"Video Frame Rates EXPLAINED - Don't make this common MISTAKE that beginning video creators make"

When I first started making videos, I made this super common mistake that a lot of beginning video creators make when it comes to selecting my camera settings and editing my video.
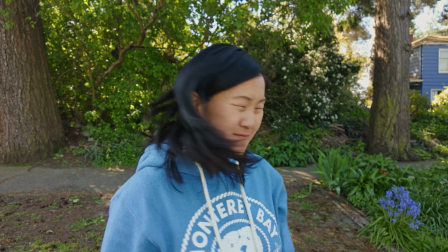(0:10)
See if you can spot the mistake.
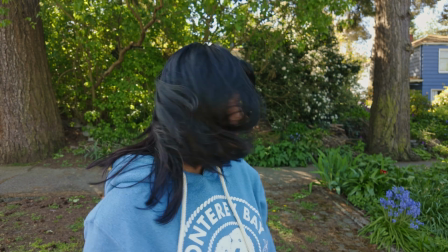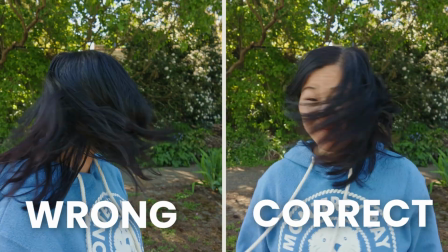(0:17)
Here's a hint. It has to do with frame rates and slow motion. There is a right way and a wrong way to do this, and in this video I'll show you both. So no matter what kind of camera you're using, even if it's something as basic as a smartphone, If you go into the camera settings,
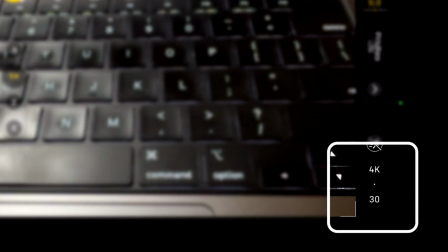(0:32)
you might notice a bunch of numbers like 24, 30, 60, and 120. If you're in another country, they might be slightly different like 25 and 29, but the principles here are still the same.
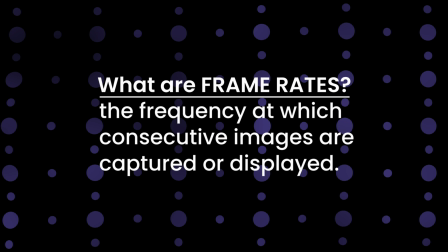(0:45)
But these are frame rates, which is the frequency at which consecutive images are captured or displayed.
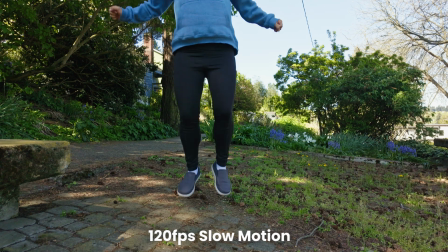(0:51)
Now, if you choose a frame rate like 120 or 240, then you're shooting in slow motion video.
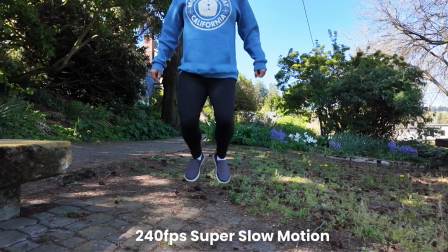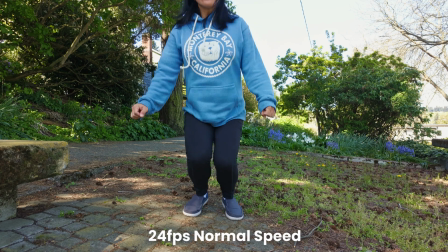(1:02)
But if you choose something like 24, 30, or 60, then this is normal speed video. When it comes to choosing your frame rates, there's really no right or wrong answer here. It just depends on your personal preference and what you want to achieve in your video.
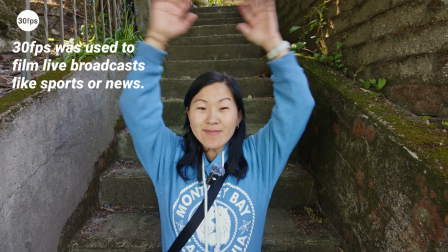(1:19)
But traditionally, 30 frames per second was used to film live broadcasts like sports or news.
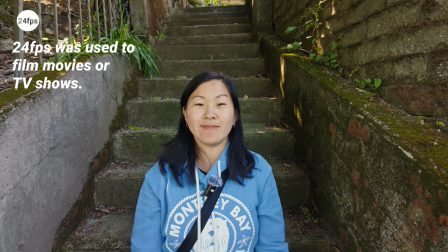(1:26)
And 24 frames per second is used to film movies or TV shows. so it's seen as a more cinematic frame rate.
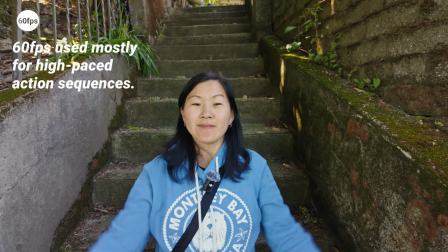(1:34)
And 60 frames per second is really reserved for high-paced action or if you want to slow down that footage in post-production,
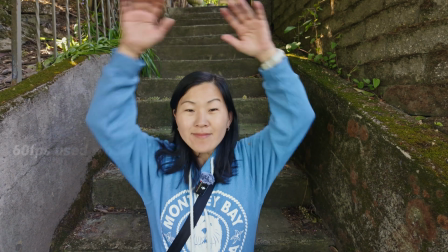(1:42)
which I'll explain later on in this video in the slow-mo section. But one thing to note is that the higher the frame rate, the bigger the file on your memory card, so it'll take more processing power on your computer and editing as well. So just keep that in mind. Now after you edit your video, you can then import it into the editing software of your choice. For me, that's DaVinci Resolve. But here's where things get interesting, and here's where I started to make my mistakes. So in the beginning, I shot all of my video clips in 24 frames per second because that's seen as cinematic and that was what was recommended by most of the YouTubers out there.
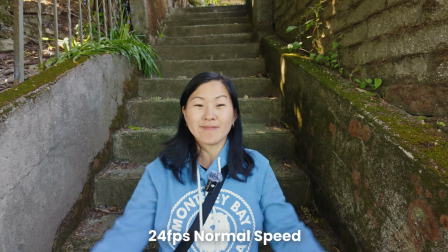(2:19)
But then I wanted to do slow motion in some of those videos in post-production, and the results looked horrible.
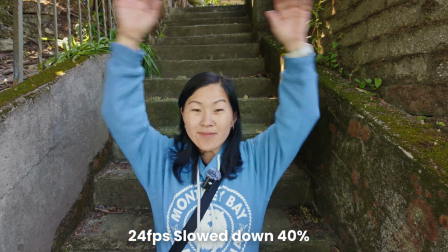(2:24)
No matter what frame rate you shoot in, if you want to slow that footage down in post-production,
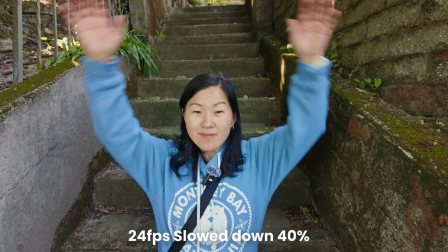(2:29)
there is a limit, or an ideal number, so that you don't get that jumpy and jittery effect that you're seeing.
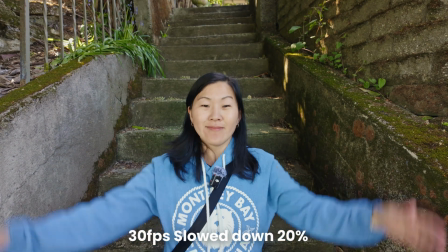(2:35)
If you shoot in 30 frames per second, you want to slow it down by a maximum of 20%.
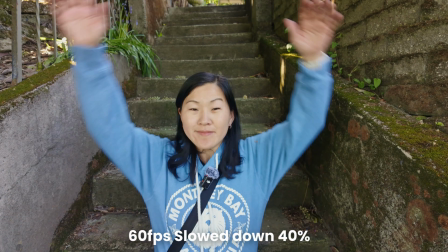(2:40)
And if you shoot in 60 frames per second, it's a maximum of 40%.
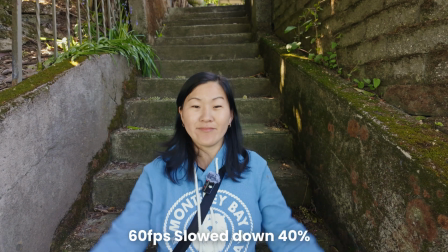(2:45)
This way your resulting slow-mo video is smooth and not jumpy or jittery.
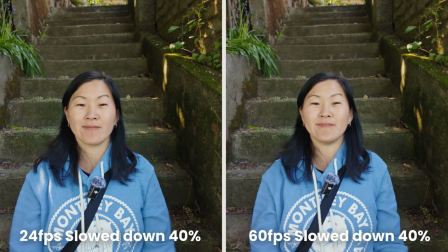So nowadays, I rarely shoot in 24 frames per second. I almost always shoot in 30 frames per second or sometimes 60 frames per second if it's a high speed action scene.
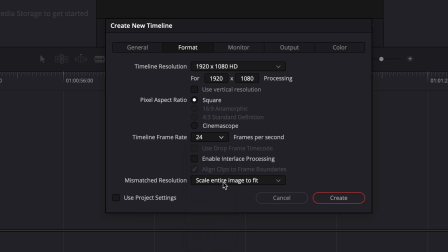(3:10)
But I always edit my video in 24 frames per second. So how do I use that slow motion footage?
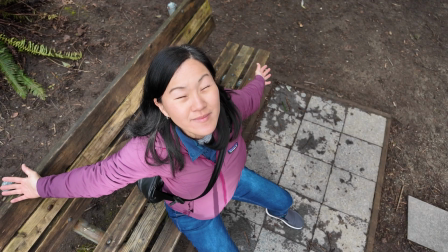(3:17)
Well, number one for cinematic effects. I feel like whenever you shoot something in slow motion, it just looks more cinematic by nature.
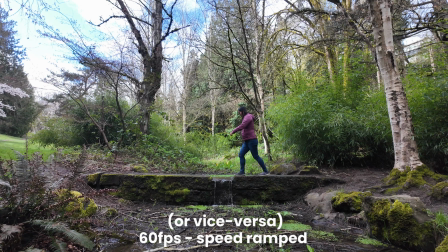(3:24)
And related to that, sometimes I want to do a speed ramp, which is when the footage starts out a little slow, then it speeds up and it goes back to being slow.
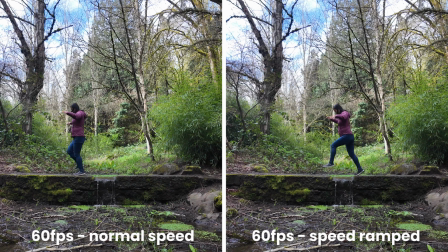(3:33)
Again, there's a right way and a wrong way to do this, and it does have to do with selecting the right frame rates. The final way I use my slow motion footage is to stretch out my b-roll. So sometimes I'm shooting some b-roll to patch into my main video,
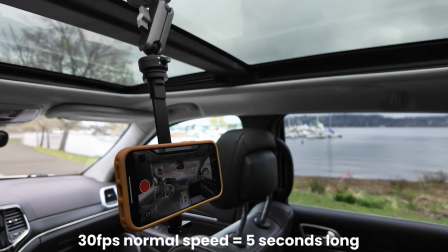(3:47)
and I want that b-roll to extend out a certain in length, but it's not quite long enough.
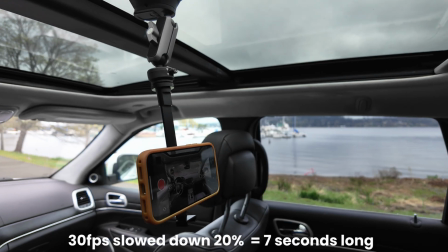(3:53)
In these cases, I can do a slight slow motion effect to stretch out that B-roll. So that's my short and sweet video about frame rates and slow motion.